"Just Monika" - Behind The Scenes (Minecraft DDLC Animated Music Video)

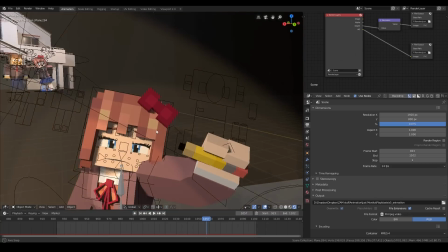Oh my gosh, one part that was hard about this actually was making her hold and draw with the pencil, because she has no thumb, so she can't hold the pencil.
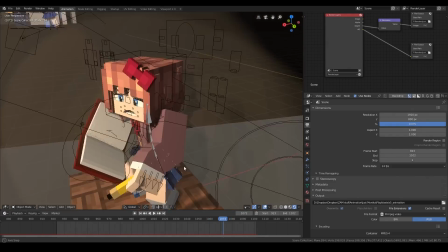So when she starts drawing with it, it just kind of flips in her hand,
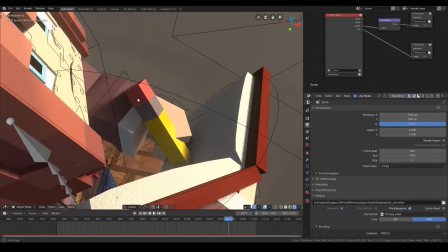and when she's actually using it to draw, it's just floating there against her fingers.
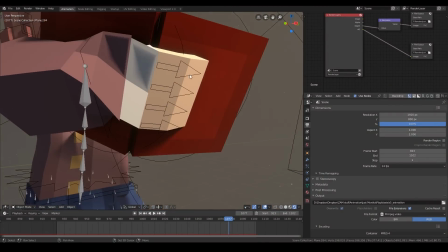Oh, look at this wrist. Ouch.
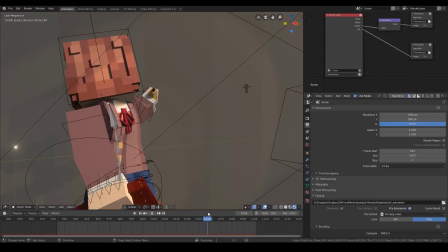There was no real good way for her to hold the book one-handed, so when she lifts up the book, it just kinda,
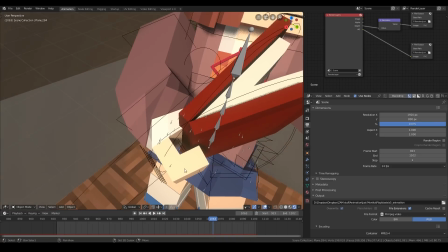right here, just kinda floats into her arm.
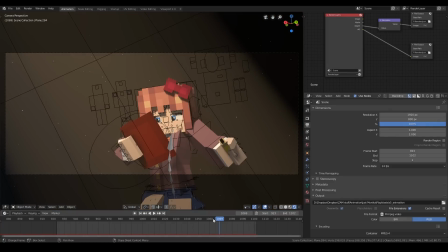Yeah, it's not, you don't really notice that much, because it's such a quick movement, like that. But yeah, at least the wrist got smoothed out in the rendering, so that's good.
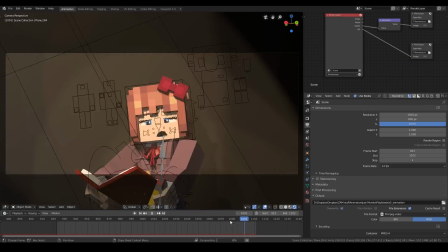Alright, I think that's about it for this shot. So, oh, one more thing I need to mention.
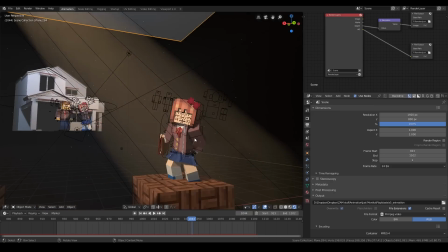We did forget to have Sayori's model with the open shirt.
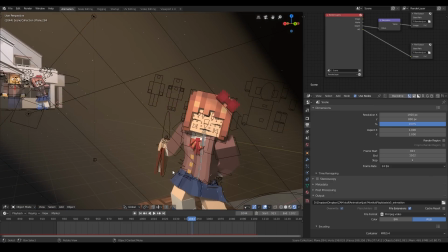Her shirt is buttoned like everyone else's. So yeah, whoops, that was a mistake on my part.
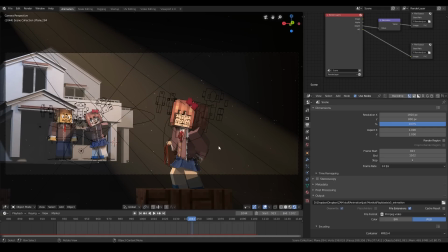Because all the girls in this video were remodeled.
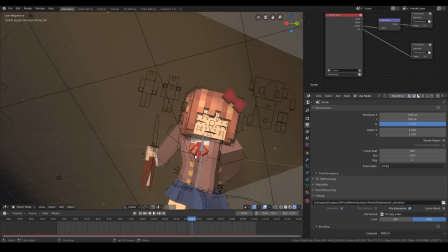Because, I don't know, the old ones needed an update. And we were using a completely new rig this time with new facial controls, and it had fingers this time.
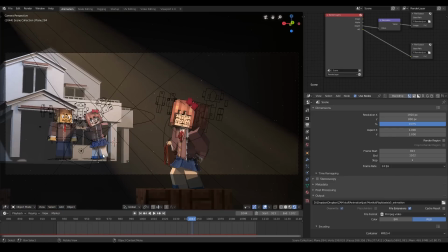So we had to remake the rig for the girls.
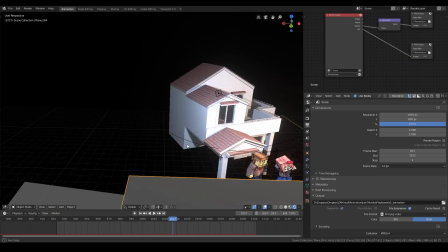Oh, one thing I actually noticed here is that this scene does not have the updated skin.
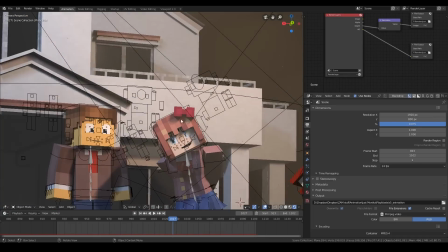He's still very much orange, as you can see from here. So, whoops.
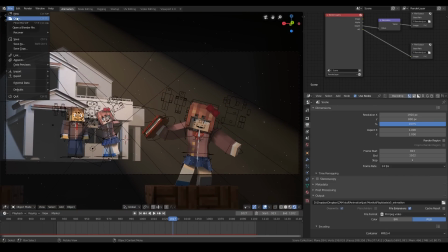That's my bad. So, let's look at the next scene. Alright, so let's take a look at this scene.
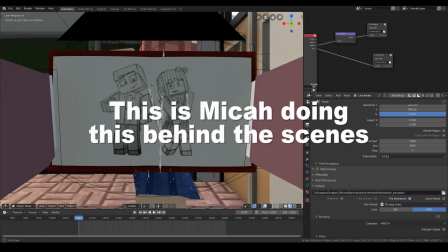First off, yes, I did do these drawings, and I still have them on my desk, right here.
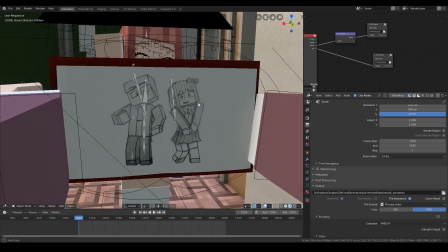These are actually 2 separate drawings that I did on 2 different pieces of paper,
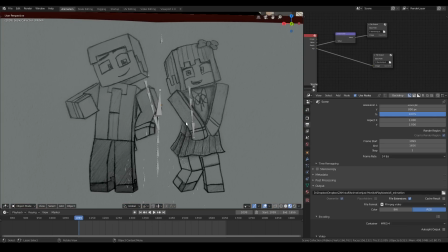and then I just got a paper texture and overlaid them in Photoshop so it looks like they're in the same area,
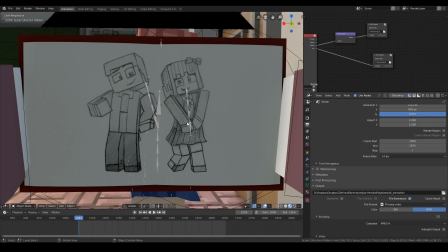because it proved to be a challenge to try to draw both on one paper because my wrist would smear the pencil, because this was hand-drawn on paper.
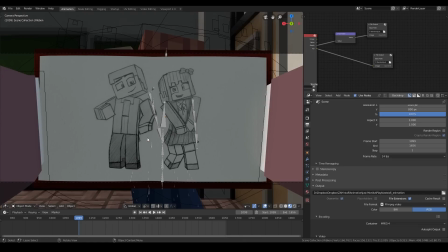So yeah, I just made them 2 separate, and I don't know, it looks a little cleaner actually, because the background is completely white instead of having any real-world shading on it. So let's look at this.
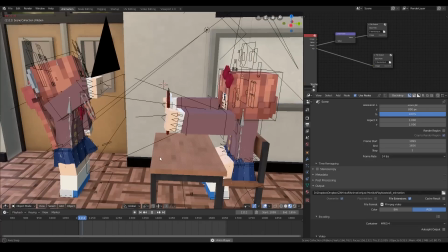Oh yeah, creepy Monika's just here the entire time. She's not even pulling the book down, actually.
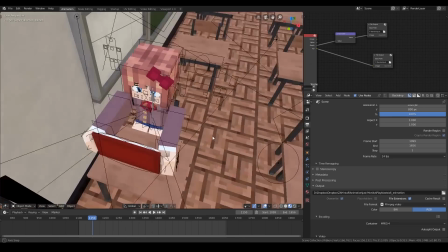And Sayori's arms aren't... there's a lot of stuff going on here. Sayori's arms aren't actually connected to her body here.
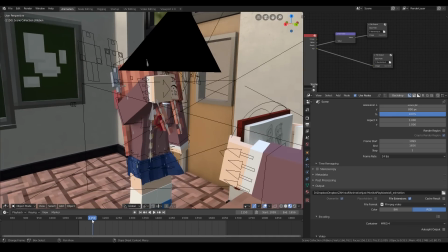And Monika doesn't actually touch the book when she pulls it down. It's all a matter of perspective.
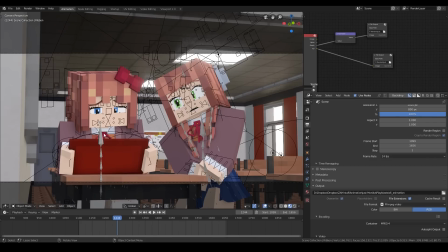She is holding it here, though. And her shoulders are actually connected to her body in the next shot.
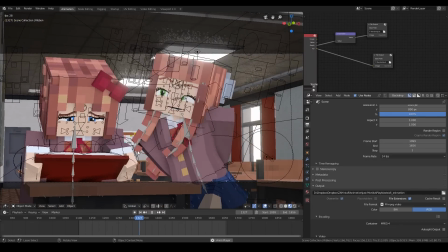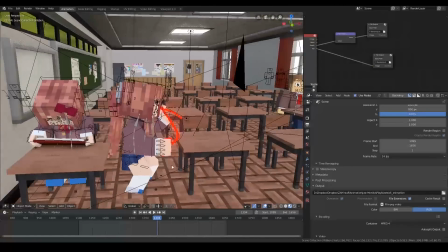Oh yeah, this is another shot I had early on planned with the red string glowing.
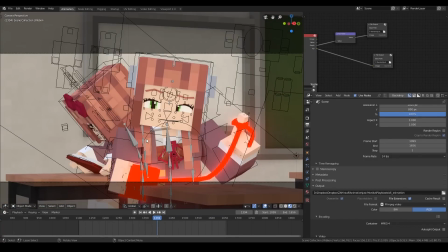This is actually from some Doki Doki merch that had these glowing red strings on them. So we decided to use that as a theme throughout this video, which I think worked because, I don't know, I liked how the red glowing stuff looked in this video.
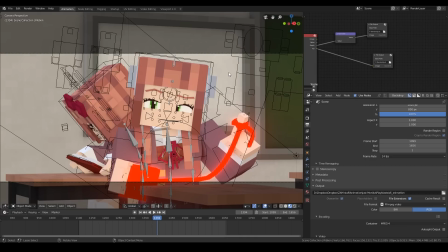It just gave it a nice thematic color. There's a lot of red in this video. And yeah, that string is also hand animated. That was not too easy to do. Took a lot of figuring out.
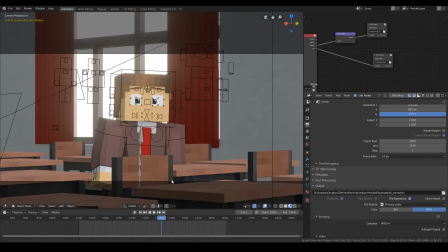Zachary actually animated that, the string twisting.
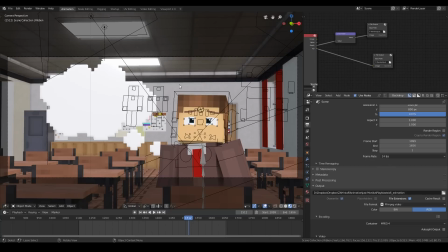And yeah, the thought bubble. Unfortunately, I can't show they're in a separate file, so we'll look at them later, but the part where she gets all glitchy and stuff, that was mostly done in After Effects and Premiere, so yeah, this was just blank when we rendered it.